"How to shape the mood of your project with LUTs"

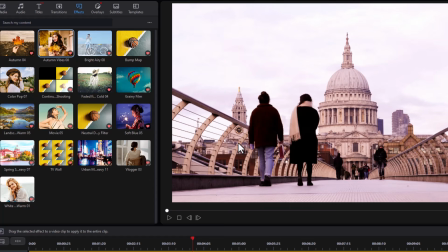4:11 So it's applied a different combination of colors to give me not quite so much orange, but I've got a lot of detail, especially in the bricks in the building and the wire and the curves on the railing on left and right side.
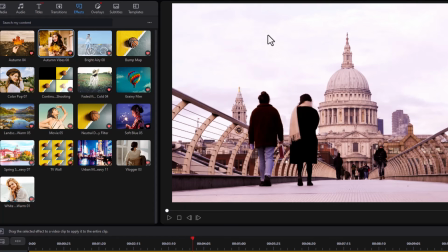4:27 The sky isn't quite as washed out as it was with 04.
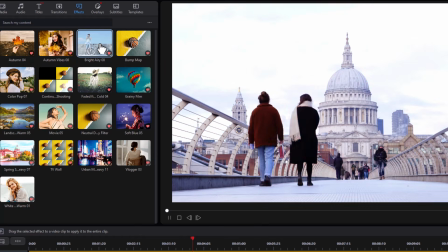4:32 Let's try Bright and Airy. Now this is different completely.
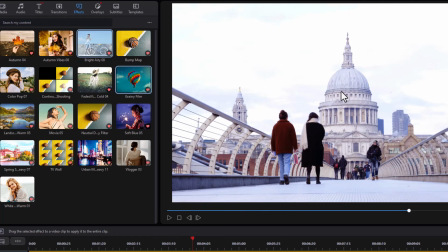4:37 So what this will do is this will kind of give those other colors there, but you notice how we're on a bluish tone in this one, and it doesn't feel so warm, but it feels a little bit summery.
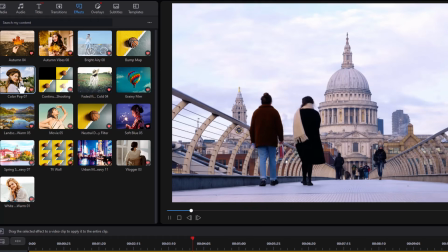4:51 It feels more positive. Let's try Color Pop. Now that's interesting because you see this changes the clouds in the sky.
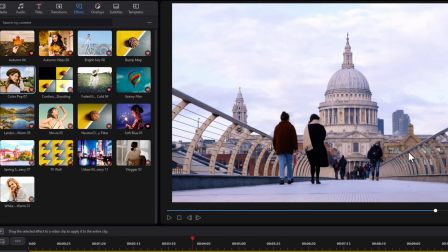5:00 It gives great clarity to our subjects, and we have a little more detail, it seems like, in the railing. Let's try Faded Field Cold 4.
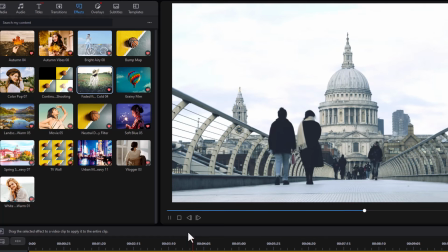5:13 Again, we're in the bluish tone, but this is very interesting because you notice it does change the brickwork. It does change the structures. You've taken away the warm tones, the positive tones. It feels more ominous here, more gritty, more detailed. Let's try grainy film.
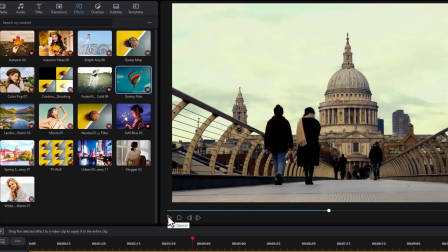5:33 Now that is even more interesting because now we've taken away a lot of the color and we have the dark tones and the mid-tones, and the dark tones are very, very clear. And the building looks a little more dirty, more worn.
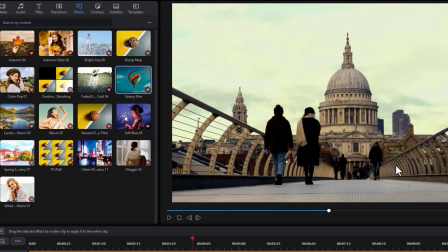5:48 Everything has more of a grim tone about it just because of the change in the color. And you're thinking differently about the scene simply because of the LUT. Let's try landscape warm.
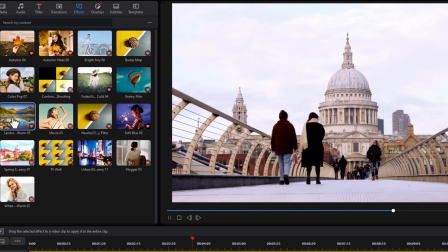6:01 Again, this is more positive. There's much more light, a little on the bluish.
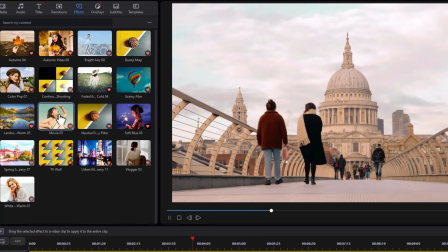6:07 Let's try movie 05. Now that's an interesting one. The movie ones feel a little more cinematic. The colors are more blended. You have a light, but you also have a lot less harsh detail, especially on the building with this one.
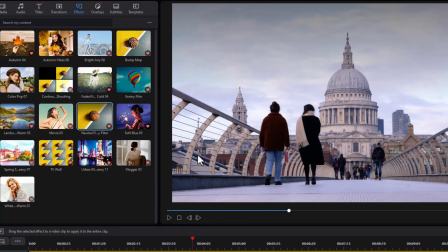6:22 Now the neutral daylight filter is interesting because that will give you less light in the entire picture starting from the top and moving from the bottom. It feels like it could rain any moment now when we're looking at this one. Let me try soft blue.
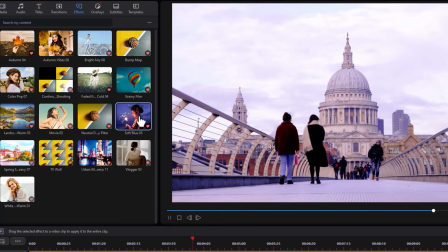6:37 Again, we're in the bluish tones. Everything has that. We've lost some of our reds and greens if we had them.
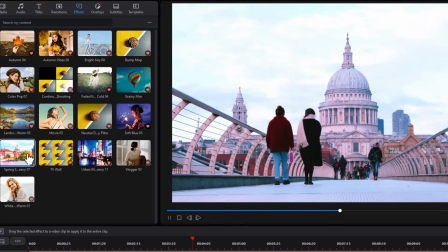6:44 Let's try another spring one. Again, this is more bluish. Now the more unusual one are these urban ones.
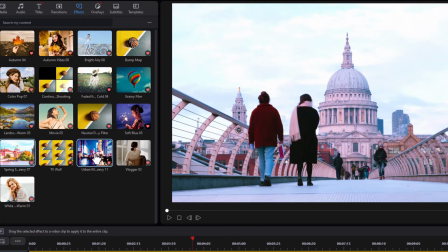6:52 We have about 276 LUTs when it comes to PowerDirector 365.
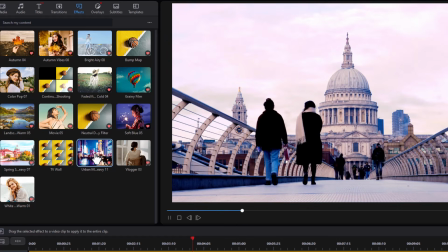6:58 So there's lots to choose from. Let's look at this one. Now this is interesting because this gives you, again, it gives you the edge, but it doesn't give you some of the grittiness you have with others. Very interesting.
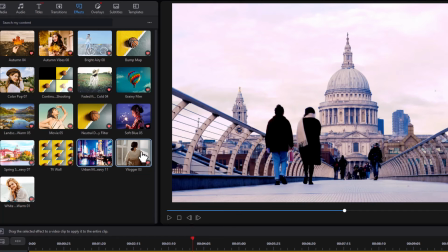7:14 And then let's try Vlogger. Again, that's one you might not think I would ever use on a scene like this.
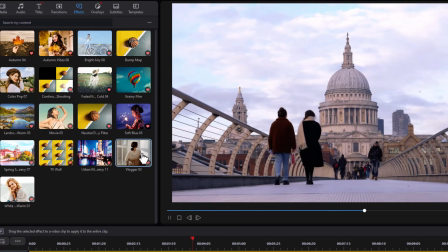7:20 And this is what that one looks like. And then we'll try White Warm.
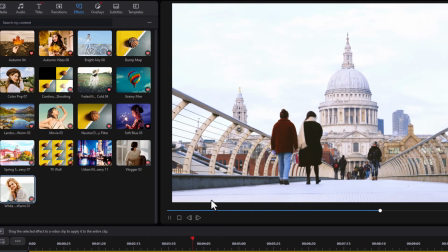7:25 And that is a nice one. That's nice, bright, it's airy, it's fun, it's refreshing.
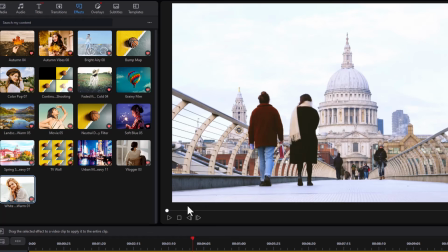7:32 There's no sense of an ominous nature to that kind of scene. Now to apply a LUT, all you need to do is take it, and let's take the urban one here, and we'll drag and drop it right on the track.
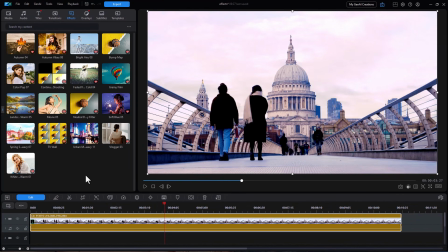7:44 Now the good news is you don't have to go with the full impact of the LUT if you think it's not quite what you want.
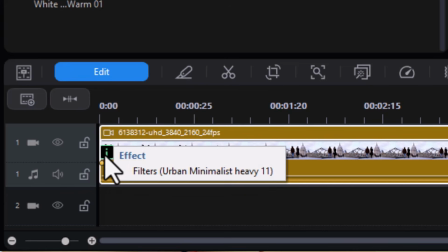7:52 To adjust it, you click on the green box on the timeline, gives the name of the effect.
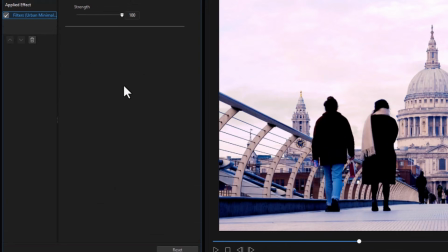8:00 I'll click on that, and it'll open up my controls on the left panel. And I have one thing I can control, which is the strength of the LUT. I can go down to 0, which gives me my original video, and then I can drag upward slowly. It may take a second for your screen to catch up.